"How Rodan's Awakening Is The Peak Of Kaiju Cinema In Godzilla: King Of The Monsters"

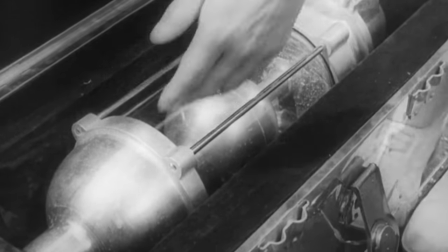(4:20)
The film about criticizing nuclear armament then asks its audience to sympathize with the use of an even worse weapon of mass destruction,
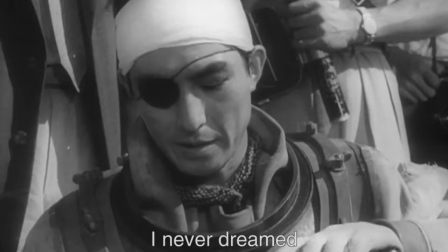(4:28)
making its creator the ultimate hero of the film.
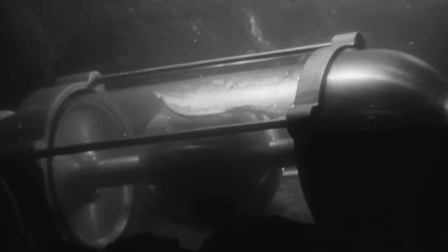(4:30)
This ending works on so many different levels, by saving the day from evil and making Godzilla a victim at the exact same time.
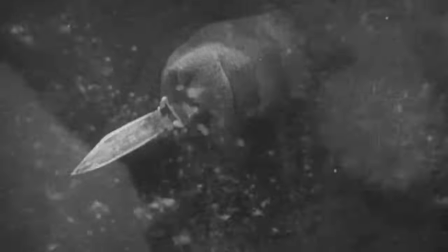(4:38)
Serizawa's tragic sacrifice is made all the more moving by the fact that it's done in service of the film's themes.
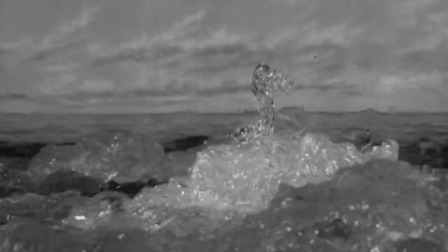(4:43)
Serizawa was aware of how untrustworthy humankind is with something of that power, and so he chooses to take his own life in order to avoid giving it to them.
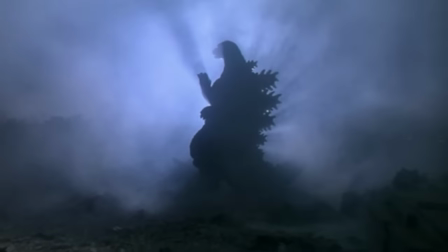(4:52)
For me, there were a few other details that I think go into creating a perfect kaiju sequence.
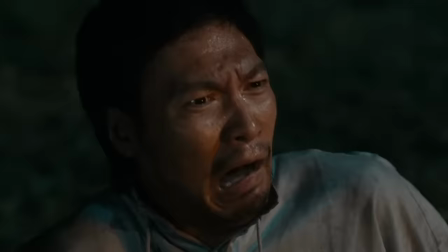(4:56)
I believe that in order for a scene to be perfect, it must also hold weight for the characters involved by teaching the audience something new about the
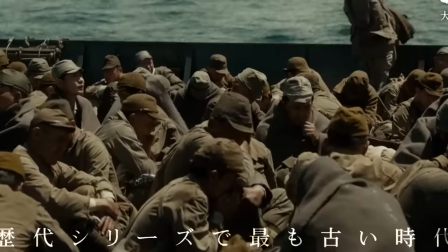(5:03)
characters or having the characters realize something new about themselves or each other.
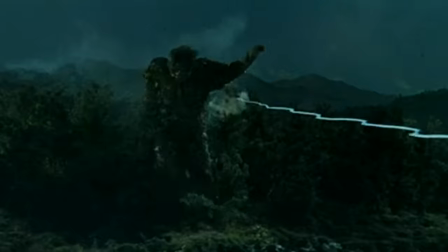(5:08)
Going back to my video on Godzilla X-Kong's potential,
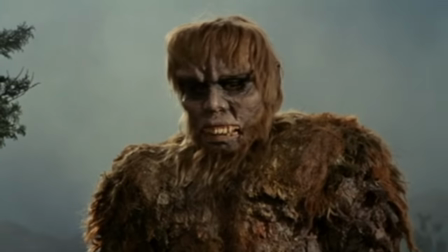(5:11)
I discussed a scene in War of the Gargantuas in which Sanda realizes his brother Gaira is a murderer who must be stopped.
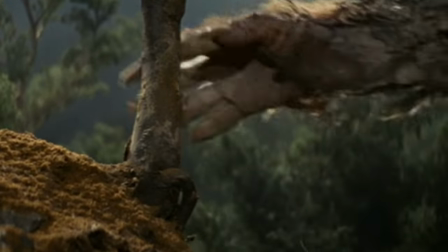(5:18)
This scene is so great because it taught Sanda a horrific lesson and also deepens our
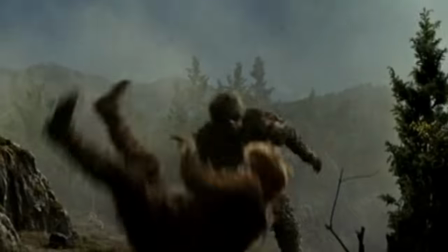(5:22)
understanding of his character by revealing how far he's willing to go to protect people.
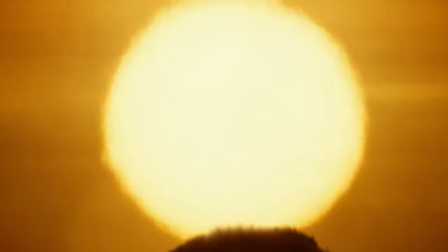(5:27)
Another ingredient that makes a kaiju sequence perfect is the use of scale and majesty. Kong Skull Island's incredible introduction to Kong does this better than almost any other film.
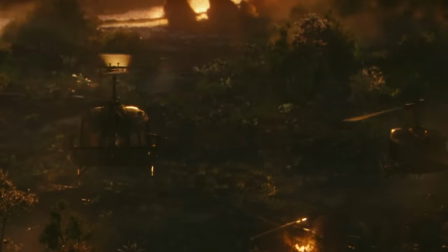(5:36)
The slow pan up from the ground to reveal the unfathomable figure in front of the characters blocked
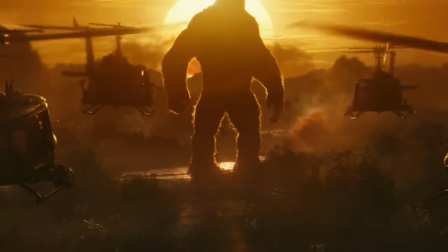(5:41)
out by the sun as if he is beyond comprehension is an all time film history moment for me.
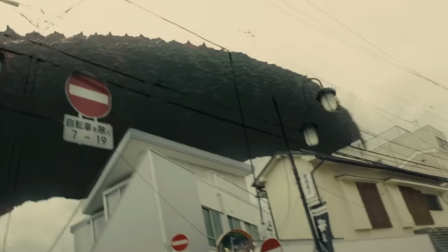(5:47)
The best way to accomplish this is through the use of familiar objects.
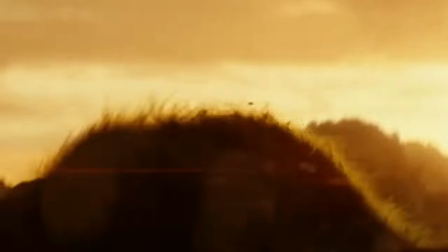(5:50)
While Skull Island never sees the kaiju appear in a city, it does place them in direct reference to the human cast,
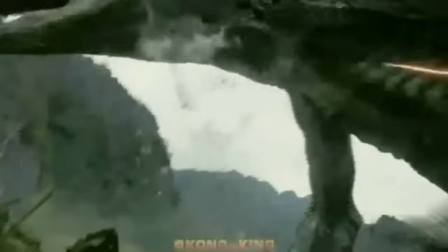(5:56)
helicopters, and even boats as a way to ground the audience in the world and give them a sense of context.
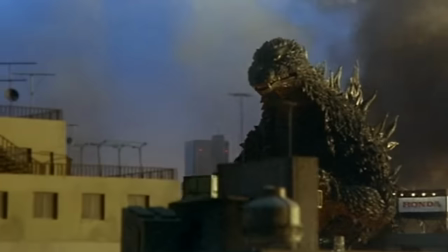(6:02)
But the best way this can be used is by placing the kaiju in a city.
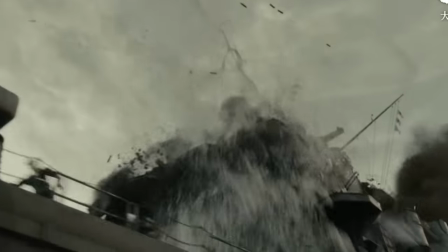(6:05)
While Godzilla feels truly horrific at sea in Godzilla Minus One, it's not until he appears in Ginza that the audience truly feels how enormous he really is.
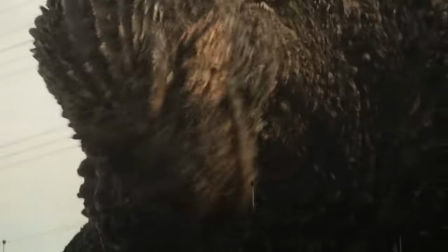(6:14)
The final ingredient is one that a Shirohanda knew to use very deliberately throughout his original Godzilla.
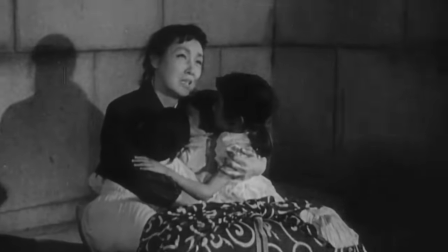(6:19)
In order to make every destruction sequence hold so much more weight, we were grounded in a world with characters we could recognize.
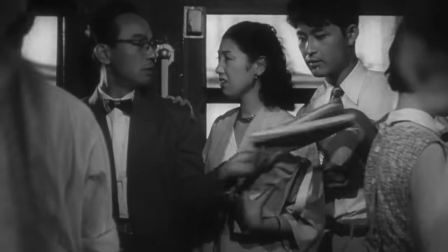(6:25)
We first meet some strangers on a train, and their conversation does little to progress the plot and doesn't add much to the story.
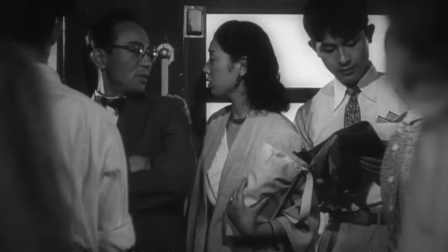(6:32)
But what their conversation does do is root us in a world with people who feel real and gives us a face to the victims of Godzilla.
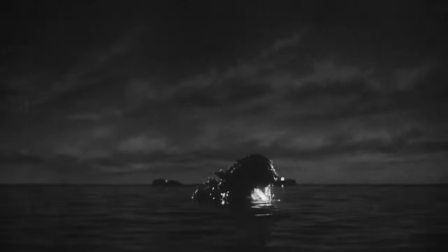(6:39)
The people on the subway are later present when Godzilla first appears off the coast of Tokyo, and by knowing them already, it adds a whole new level of weight to the scene.
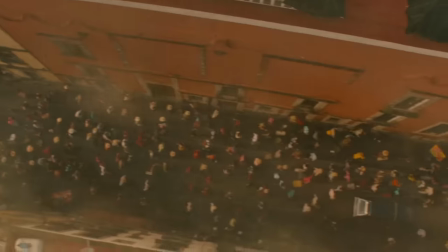(6:48)
All of this culminates 54 minutes into Godzilla King of the Monsters, when we arrive at a 15 minute and 19 second sequence that I believe encapsulates the
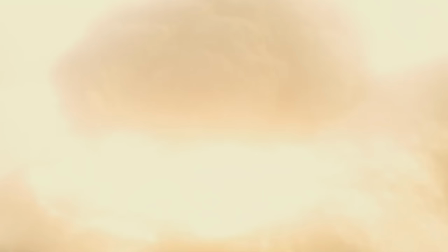(6:56)
perfect kaiju sequence and works as a perfect kaiju short film in and of itself.
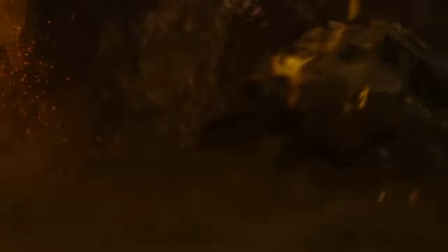(7:01)
While the film has received lots of criticism, people mostly always praise this sequence, because it combines everything perfectly.
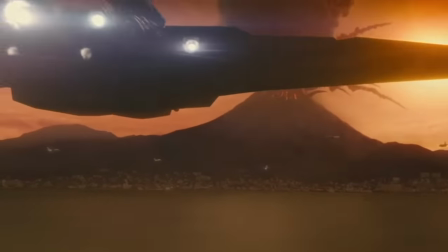(7:08)
For the first time since 1956, Michael Dougherty puts the fear back in Rodan.
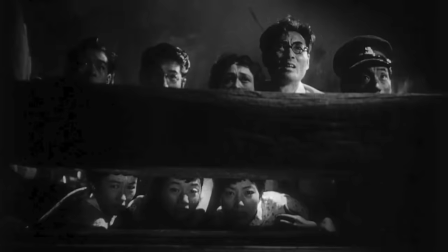(7:12)
Many consider the 1954 Godzilla film to be a true horror movie, and the closest the kaiju genre has ever come to that.
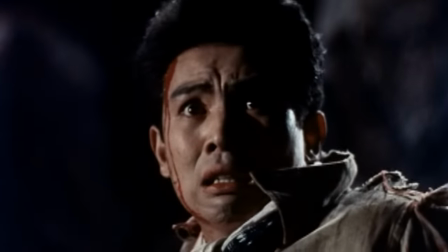(7:19)
I believe that 1956's Rodan is more successful at making a horror movie.
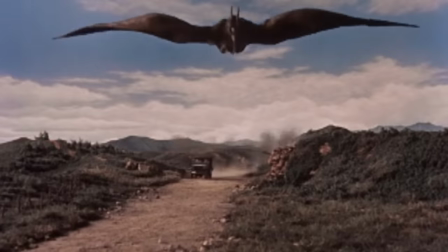(7:24)
The film is truly terrifying at times, as a result of how helpless the characters feel in comparison to Rodan.
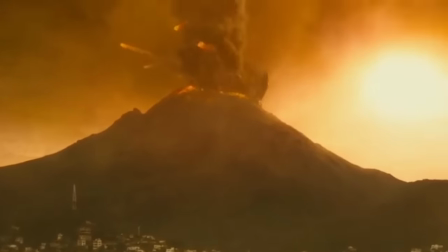(7:30)
King of the Monsters remembers this, and places Rodan dead in the center of a populated island where the inhabitants have little to nowhere to go in order to get away from him.
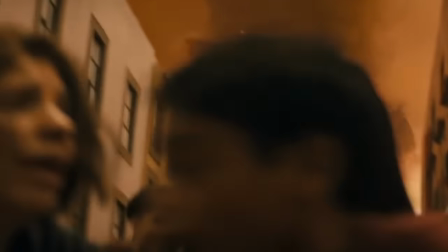(7:38)
This also returns Rodan to a city, grounding him with an excellent sense of scale.
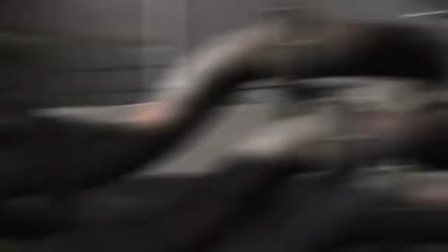(7:43)
There is an even better version of the scene where Rodan fights humanity that plays out in the film's original animatics.
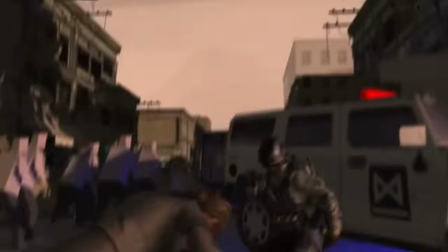(7:49)
This sequence utilizes the human scale far better and draws out the suspense in different and exciting ways while amplifying the horror elements of the movie through the use of scale.
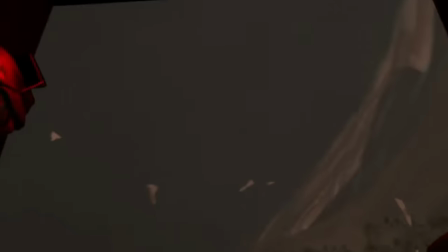(7:58)
While I do think some elements of this are better,
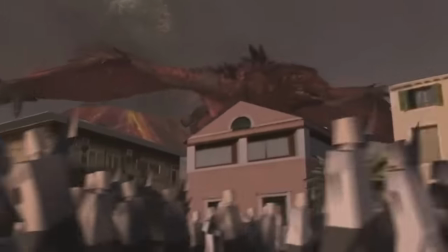(8:00)
this is not the superior sequence overall because it doesn't incorporate all the elements that go into making making a perfect kaiju sequence as well.
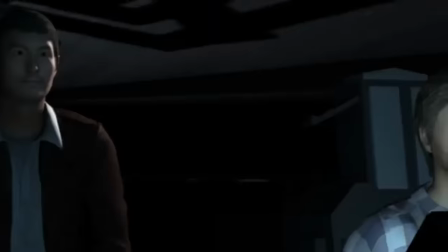(8:08)
The scene, while exciting, doesn't reveal anything new about our characters as clearly as the movie does.
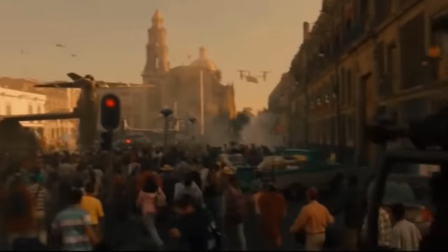(8:13)
The Ronin Emergence sequence is one of the most effective uses of human scale in the entire film, and is also one of the most underrated uses of human scale in the Monsterverse overall.
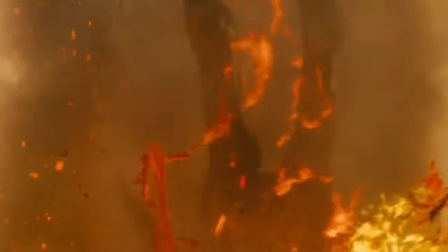(8:22)
The scene is constantly grounding us in different points of view from different people viewing the situation from all angles.